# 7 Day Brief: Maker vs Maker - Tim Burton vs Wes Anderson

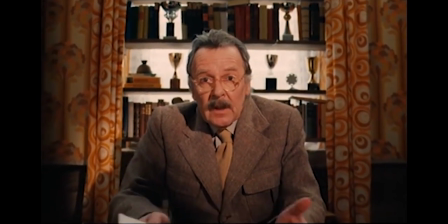3:20 you're not hearing it from his perspective you're hearing it from someone else's perspective
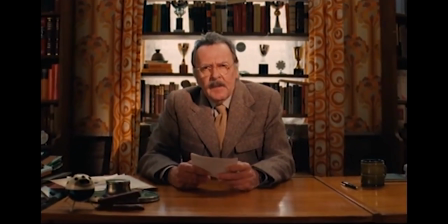3:25 from his perspective so you're so it's kind of like layers so when you actually actually get into
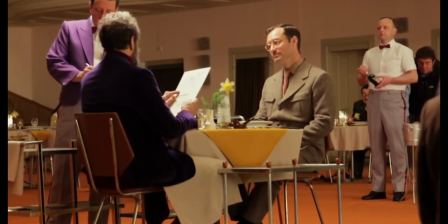3:31 the film he uses that technique of getting the
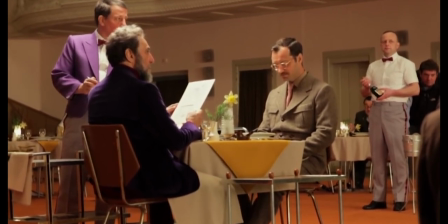3:36 audience into it through this way of storytelling to allow him to be able
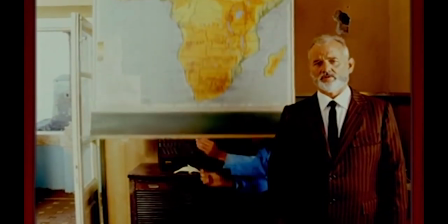3:42 to create such a big vast space to then kind of paint the wool the color he wants and make it because it's not real it's it's
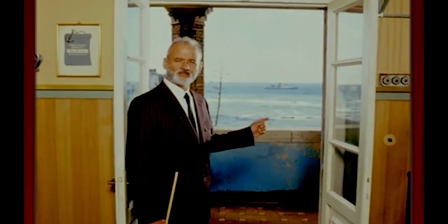3:50 some in someone's head it's a story and like i think on style and design as a whole wes anderson just sort of has a hold on it
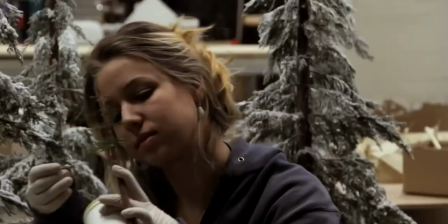3:58 he uses stop-motion for his stunts for his like big
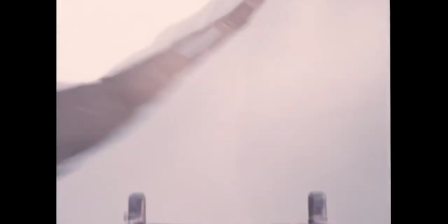4:03 um big buildings he uses it like to add
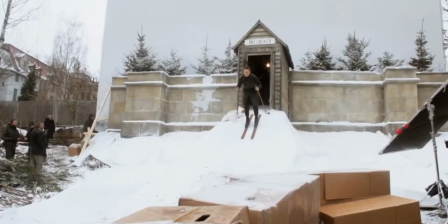4:10 animals ski chase scene in brand buddhist hotel where it's a stop
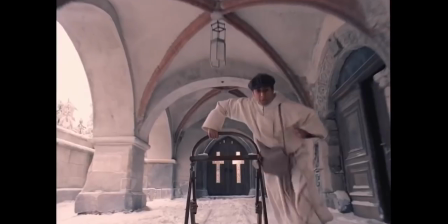4:15 motion or like it's a animated and it's all done with like little mini props and sets and he just like in the
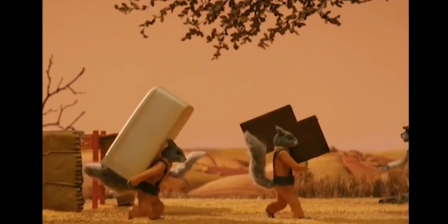4:22 gut you know the the little ski guy goes yeah instead of like just oh just just cg it or green green
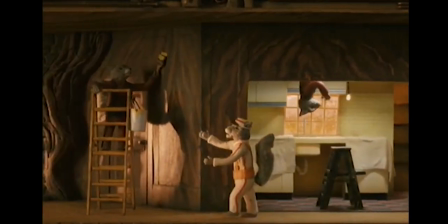4:30 screening like we're doing like he you know made the time and put the effort into doing this and like his crew is just incredible for doing that and actually putting that extra
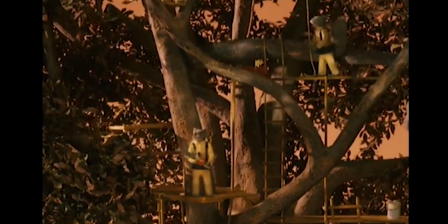4:39 detail and going that extra mile in those scenes and then obviously his actual films that he has stop motion animated use real animal hair to
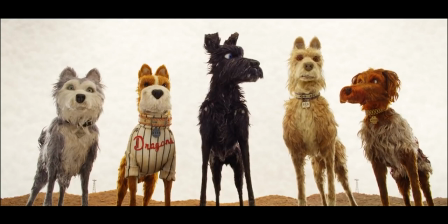4:48 give texture to them so there was like fingerprints on it so you could tell that it was being animated instead of it being synthetic hair where it would stay in the place that it was so it looked more realistic.
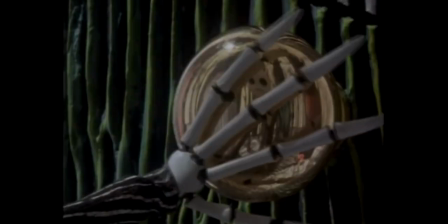5:00 It's the same with Brody, he does stop motion, he does live action and no matter what kind of way he does it he is capable of taking his same style.
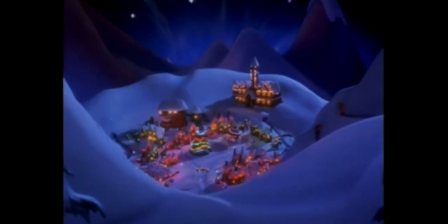5:10 I still think it's amazing how he puts all of his childhood trauma into a movie and still make it as a Christmas and Halloween film,
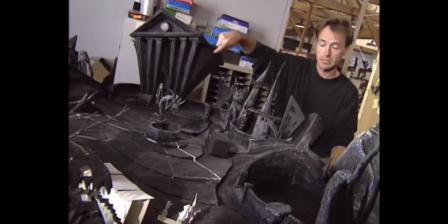5:16 Nightmare Before Christmas. is made he made it based on his childhood trauma and
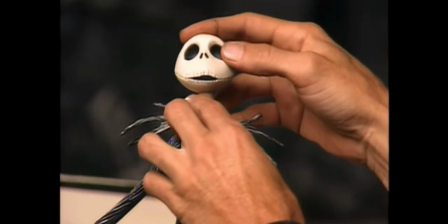5:22 his childhood upbringing in california and that was and he still made this film to
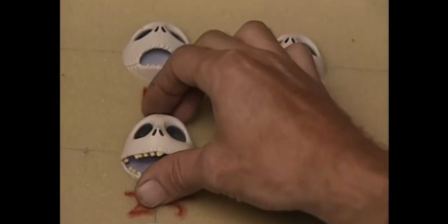5:27 be one of the biggest christmas get halloween films in history and i think
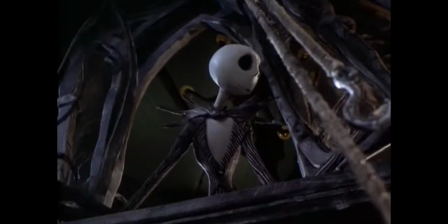5:32 it's amazing how he can do that but then he can also make things like peewee's big adventure and
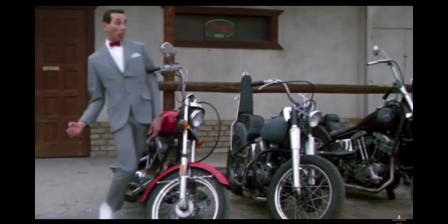5:37 like that's just fun and colorful and bright and clumsy but yeah i I think it's great and he still brings a
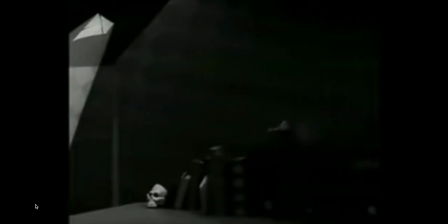5:46 1920s style he still brings to this day and age and he still
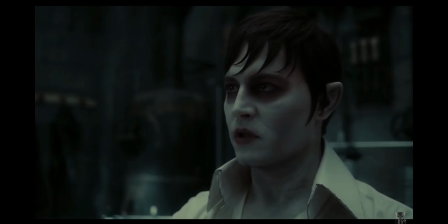5:51 makes it good and he still makes it interesting and yeah I think it's great and how he does it. His style is just so much more warm and light and you know he uses warm tones in that way to kind of make you feel comfortable and kind of bring you in.
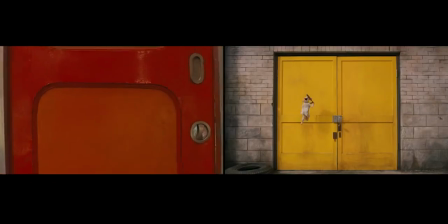6:06 Wes Anson wants to make you feel comfortable but see these these topics like because he covers very depressing topics like he suicides mental health family members
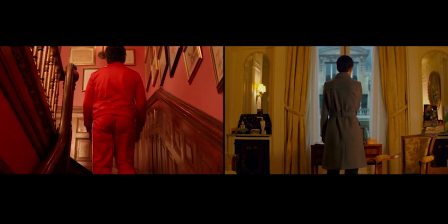6:15 you know family members over dying or disjointed like relationships between parents and children like there's there's a lot there and he discusses these things but he is
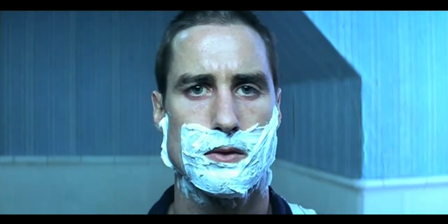6:23 able to do it from a childlike point of view and be able to kind of really kind of shift shift it away from being really tragic subdue
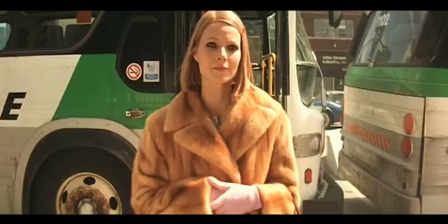6:32 it and kind of not it's obvious with it it's just so subtle and the way that the rest of the film is and how soft it
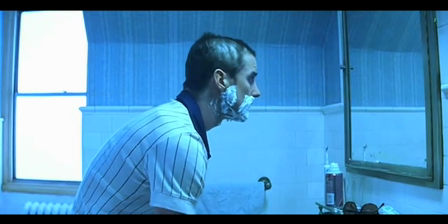6:40 is so it kind of softens the blow but you're still able to digest those emotions and you know he uses the costume to really really push that forward
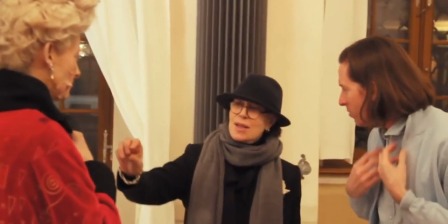6:48 um with how what they wear and how they wear it and the colors that they wear you know like red he uses red all the
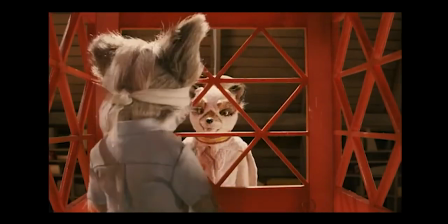6:55 time and he uses red as a especially against his backdrops which is pastels and
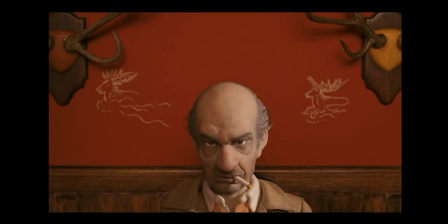7:01 soft colors he uses anometric composition so he uses that red to pull either
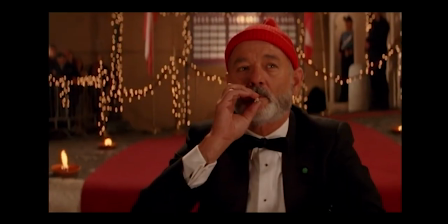7:07 the character forward or push the background back he uses these primary colors of yellow
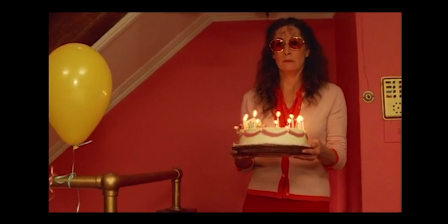7:12 blue and red to really pull out the characters and make
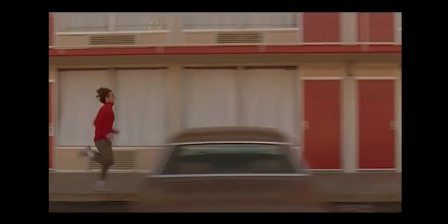7:18 them at the forefront.